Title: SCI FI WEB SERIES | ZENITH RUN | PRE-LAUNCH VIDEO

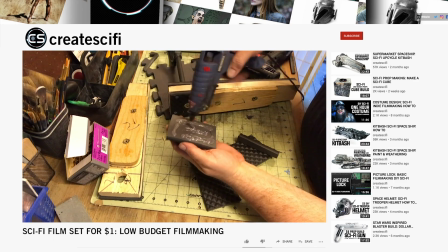And you need to warn the actors, like, hey, don't go crazy with this, but you can move it.
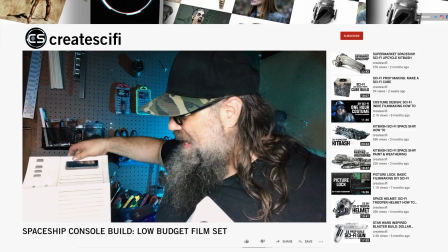Look at this thing. I can't even fit in the frame. So I have this piece, that piece, knobs.
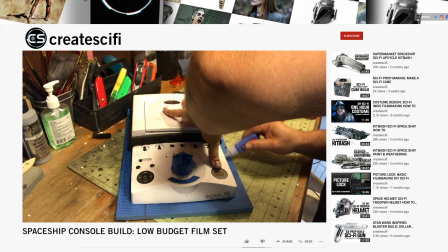You got to give actors knobs. I tend to overbuild just because once people start handling these things, you never want it to be delicate.
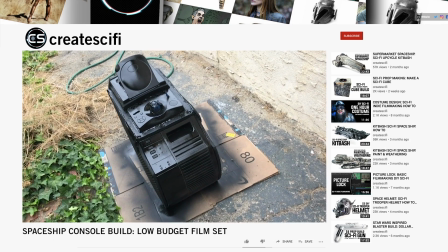So here it is in the yard. I have a primer coat on everything.
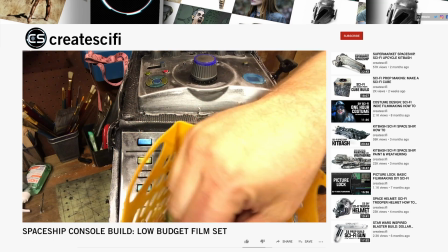Sometimes I take these dollar store nail polishes when I just need to add a bit of color. And what's nice about the nail polish for this kind of stuff is it's meant to paint nails, right?
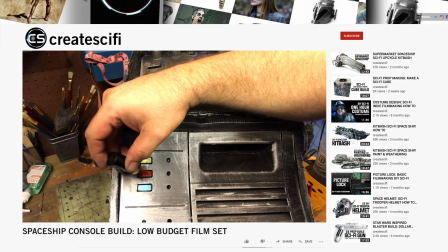So it's really thick in the brush, so it's easier to paint little things like that.
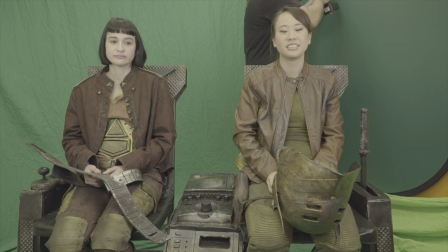And it just breaks up all that silver. The whole thing was on green screen, so I go over how to do a makeshift, inexpensive green screen setup. we're talking about low budget here, right?
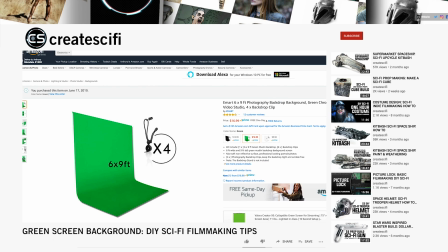So if you go on Amazon or if you shop online, you can find a green screen, right?
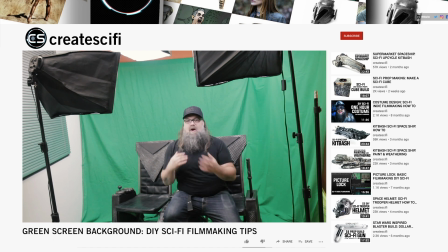So here I am, I'm on this, I'm talking, it's just all about me in this chair. All this stuff is not in the scene, right?
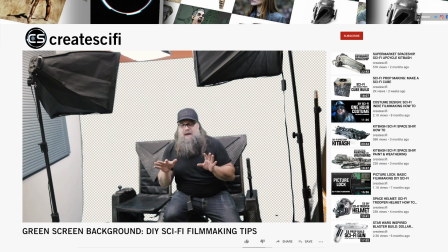But once I'm keyed out, all right, so I'm keyed out here, this is just a quick key, and then all this stuff, we're just gonna mask out, and then now I'm having my scene.
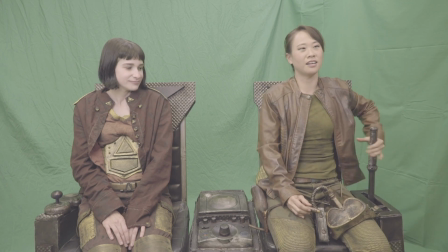Does that make sense? In the next video, I give an overview of how I create my VFX compositions.
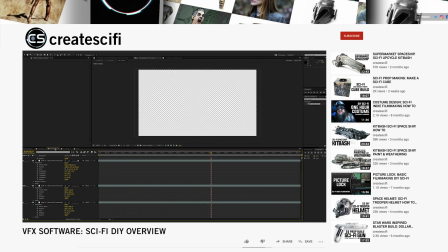So now I have this plate, right? So I put that plate in the background, right?
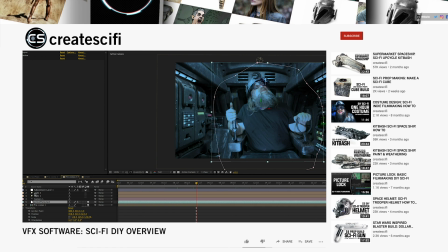So I add these lights, and then now this light is a moving light, right?
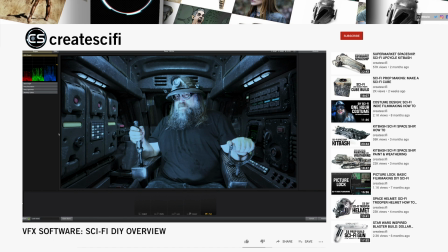Well, there's certain things that I like to do, right?
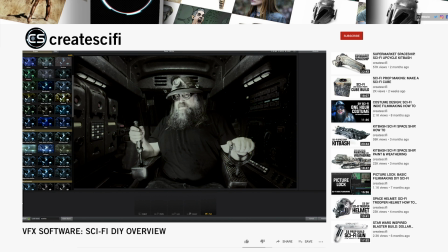So there's always sort of basic looks, and you know, they're very, very stylized. And that's what I want, because I'm comping together all these fake elements.
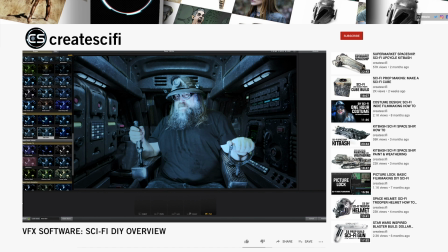I'm trying to create sort of a heightened reality, if you will.
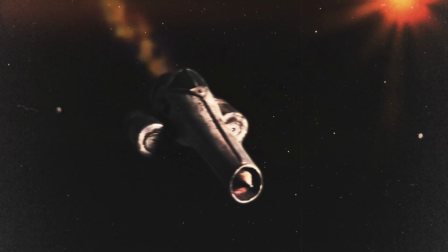I really wanted practical spaceships for this project,
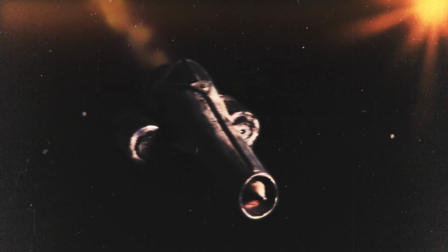so I go to the supermarket and bash a spaceship, and then I show you how to make a VFX composition of that.
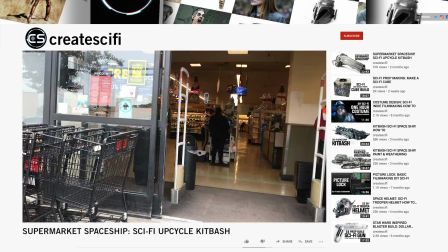So I go to the supermarket, and then I know that I made the right choice because, wow, I found this weird, goofy hair gel bottle that's amazing.
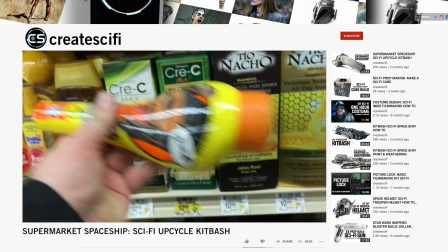And then I saw a lot of people use these probiotic yogurts for really cool rocket engines.
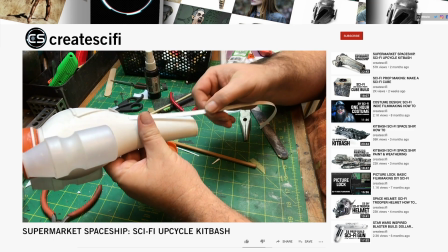It's just perfect. So now I have these thicker strips, and what I want to do is just give like a little bit of a raised look.
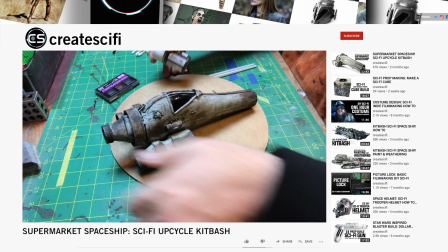All right, so here's the final weathering pass. I got the powders.
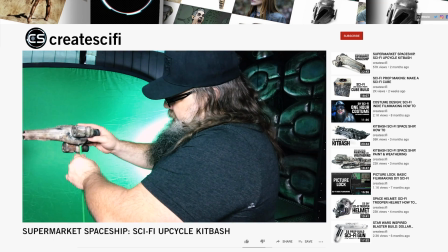First I'm going to go with like a gray. In the next video, we're going to film this.
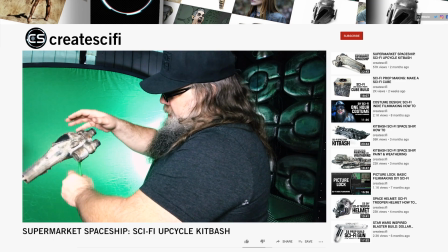Put that on there. Whoa. So this is what I would do.
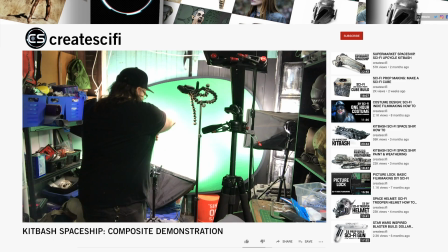I would mock up the shots. Then we go and we have our ship that we built, and now we sort of have a little bit of a direction.
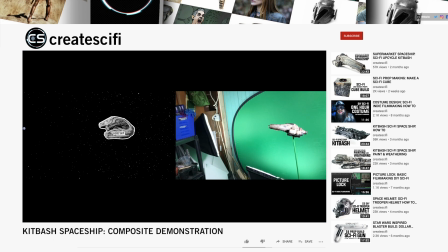Set up the shots, go back to the computer. Okay, that matches what I had in mind. Again, we'll modify that, but we're on track.
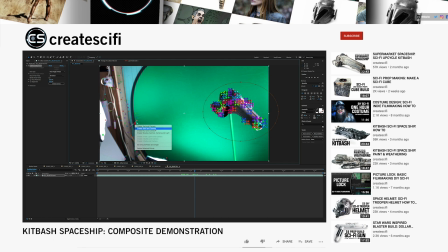We're masking out our ship. Now I'm doing, we're tracking the camera so I know where to put my star in.
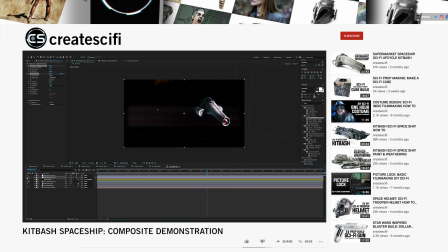I have some flares, and now I'm doing some lighting effects. And again, we just think of this like weathering, right? We're hiding the crimes, we're putting the layers, and the layers is what really sells it, brings everything together.
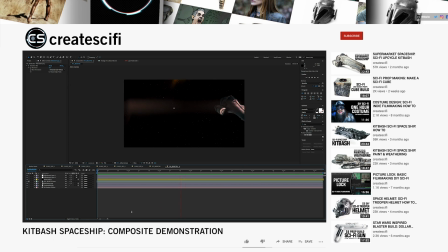So now I'm looking at it, I'm like, oh great, I have some artifacting lights, little things that are probably not realistic, but add to the visual look of everything.
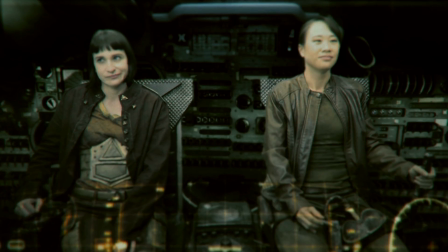So now, while all that information is fresh in our minds, let's take a look at the teaser so we can see how it all came together.
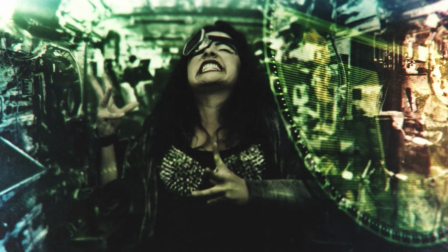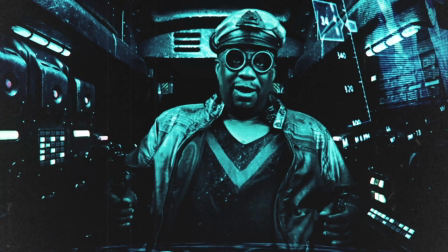You looking for a hard driver?
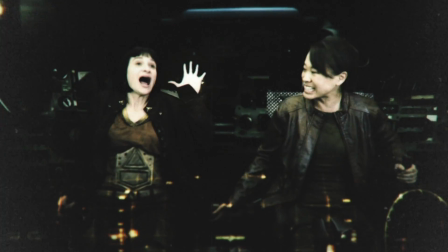You came in at 4,996 in your class, and you told me that you could fly.